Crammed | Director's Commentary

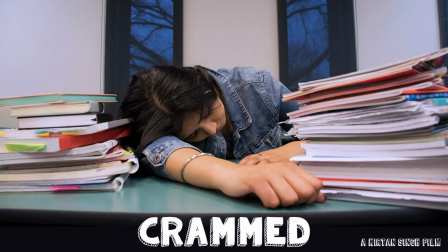0:00 What up everyone, it's Kirtan Singh and I am back with a brand new video. Today I am commenting on my film Crammed, so I'm going to play the film and talk over the top of it so you can see my thoughts and what was going on in my head or reasons for what happened in each of the various scenes. So let's get started.
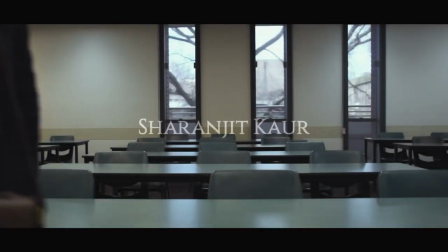0:22 So starting off, we had a simple opening shot just to show everyone sitting down.
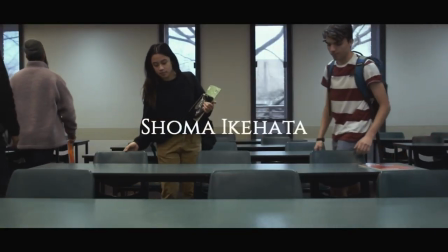0:27 It's a good way to have the opening credits as well. I love having opening credits instead of just going straight to the film.
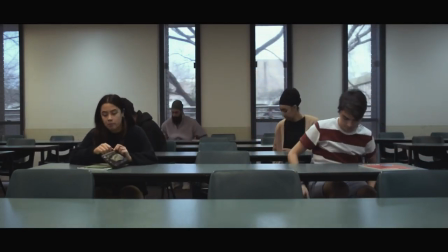0:33 I think it's just a fun opportunity just to put names down and just to try something out with, you know, something going on.
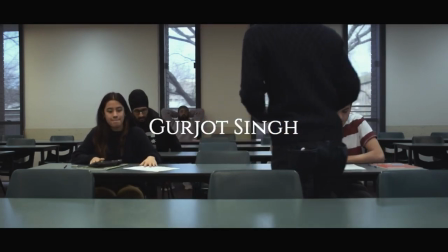0:41 So this gave all the extra side actors, all my friends and stuff, something more to do.
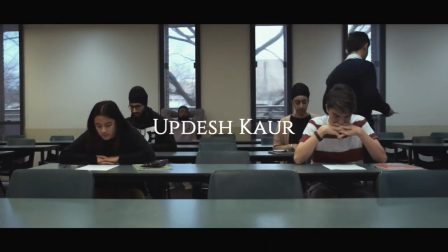0:48 So Shoma, who plays Kevin the Toot, had his line there as well, and then everyone gets a little bit more screen time. Going over to the staircase is just a way to show that this is the main character, this is who we're following,
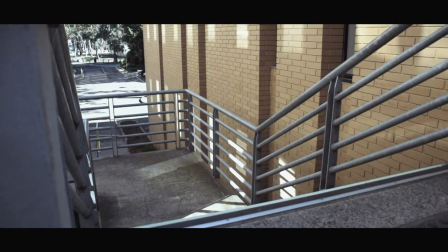1:01 and this is, you know, why there's an empty seat in the middle of the
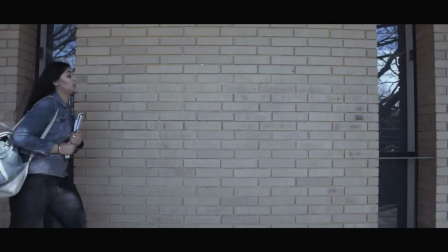1:06 classroom itself. That was really all. That's just there, just so I have the opening credits kind of style, and just to give everyone a little bit more.
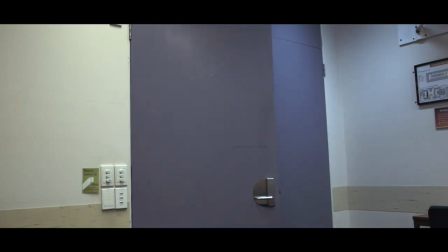1:18 Starting off then after the title and the name for me, we go into the actual film itself,
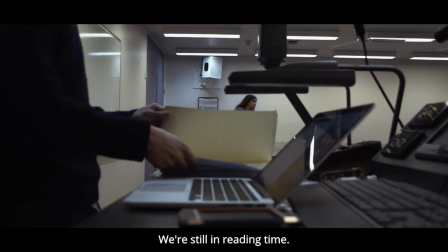1:25 establishing that Jasmine is late,
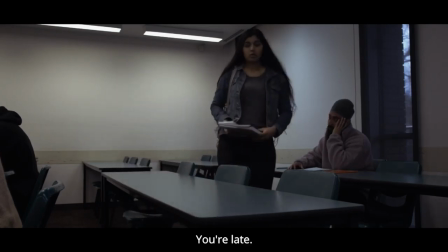1:28 and this whole "you're late" line by Gujarat, actually he asked if he could say that and stuff,
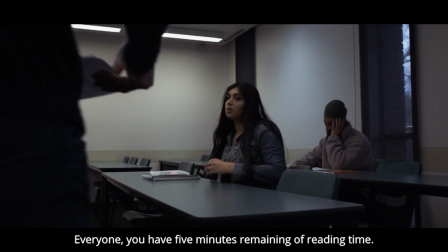1:35 and I didn't mind.
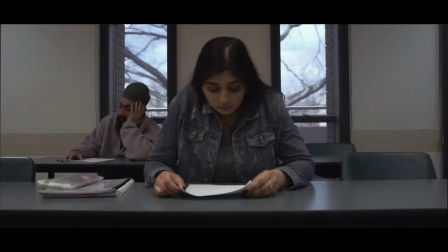1:36 I liked it, gave him something else more to do, and just added a little more extra before we get to the point where we get to this quick montage of everyone doing the work.
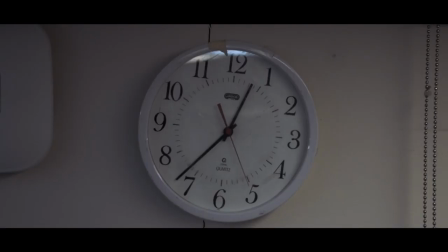1:47 And this music's very over the top. It's very montage, it's very like what kind of out of place, and I liked it because it's trying to make the whole test scene,
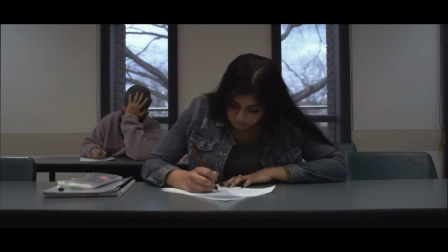1:58 this whole film as a whole, it's making fun of how difficult these tests can be and what's going on.
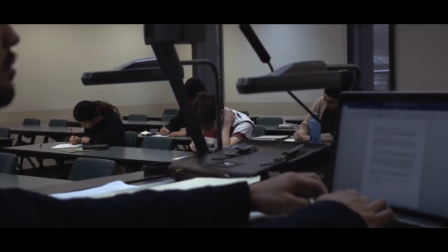2:04 So I took a bunch of shots to show one each of the characters more in focus,
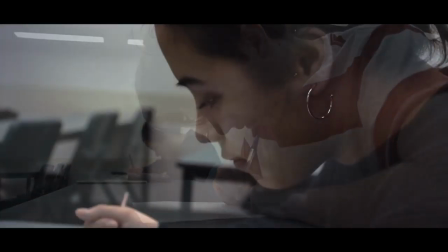2:09 so everyone had their 5 seconds of fame per se,
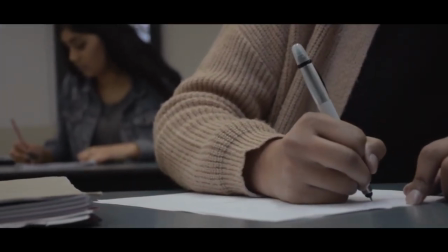2:13 and then put it together to help extend this work scene itself.
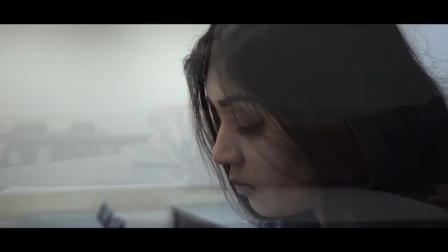2:21 So I actually wrote a bunch of questions and created these worksheets for people to do.
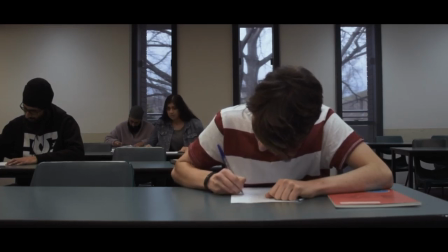2:26 Here in the shot, actually, we have Dallas, one of my friends, working behind the camera to do the change in focus because I had to be in the shot there.
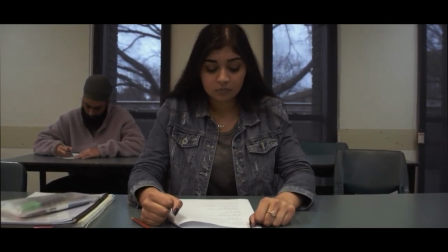2:35 And here we're going to enter Jasmine's mind.
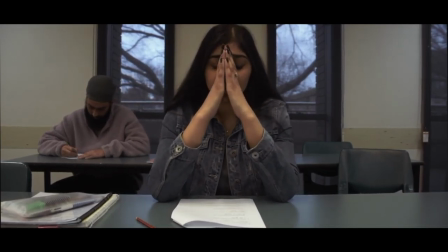2:39 So we have her enter by closing her eyes tight and putting her hands on her face, and we transition to the mind itself.
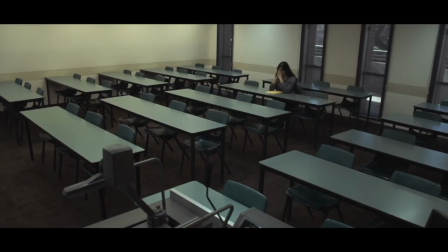2:46 So the mind looks more greenish, yellowish than compared to the real world.
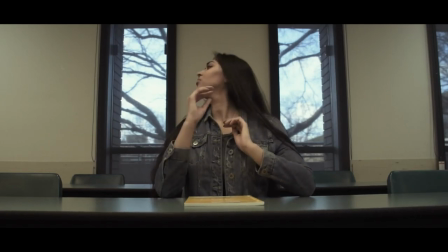2:52 In doing so, you know, you can establish the fact that something's changed. And here we have the Book of Knowledge.
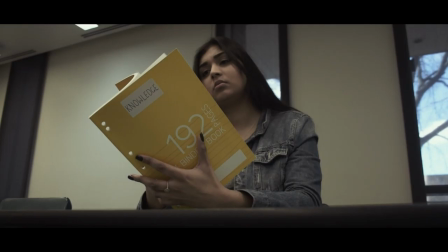2:57 This, I love saying the Book of Knowledge. It's a really cool thing. And it's essentially a long-term thought.
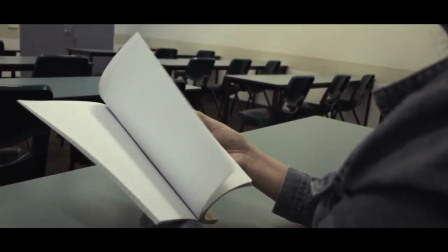3:04 So with this whole
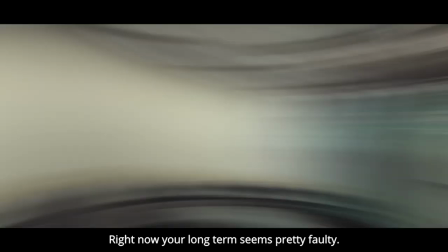3:08 universe I have here with the whole Crammed film, we have long-term memories as books.
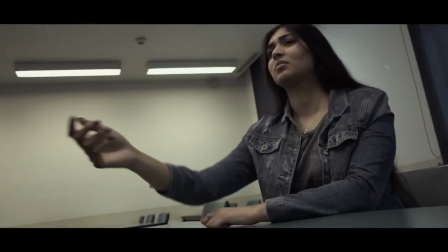3:14 So when you have English, the first short-term memory to come, you have all these books here.
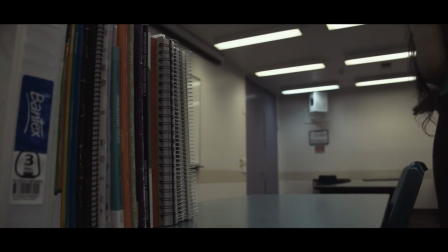3:18 You have one on communication, one on guitar, one on Japanese, and the other one, which is on knowledge as a whole.
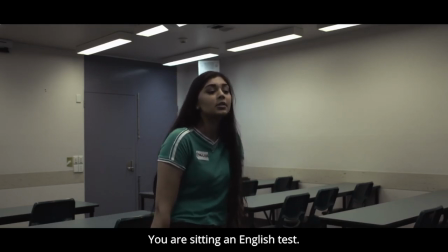3:26 And it's empty because right now she can't concentrate, she can't think. She crammed everything in last night, and now her mind is a mess.
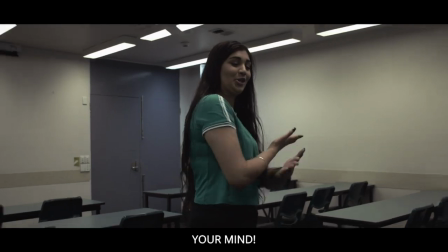3:34 Even though it looks really clean here, I really wish I could have more thoughts, but practically there's so little I could do.
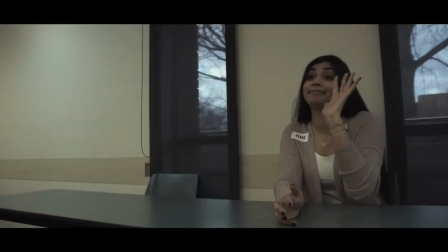3:42 So I stuck to these certain small amount of thoughts I could actually practically pull off.
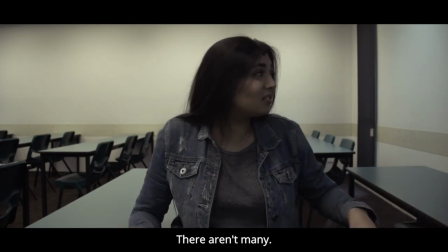3:48 So we have English, time, and now we're going to bring in failing.
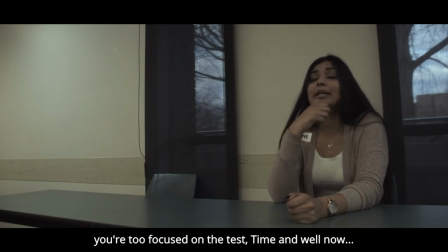3:56 And this was a really cool thing.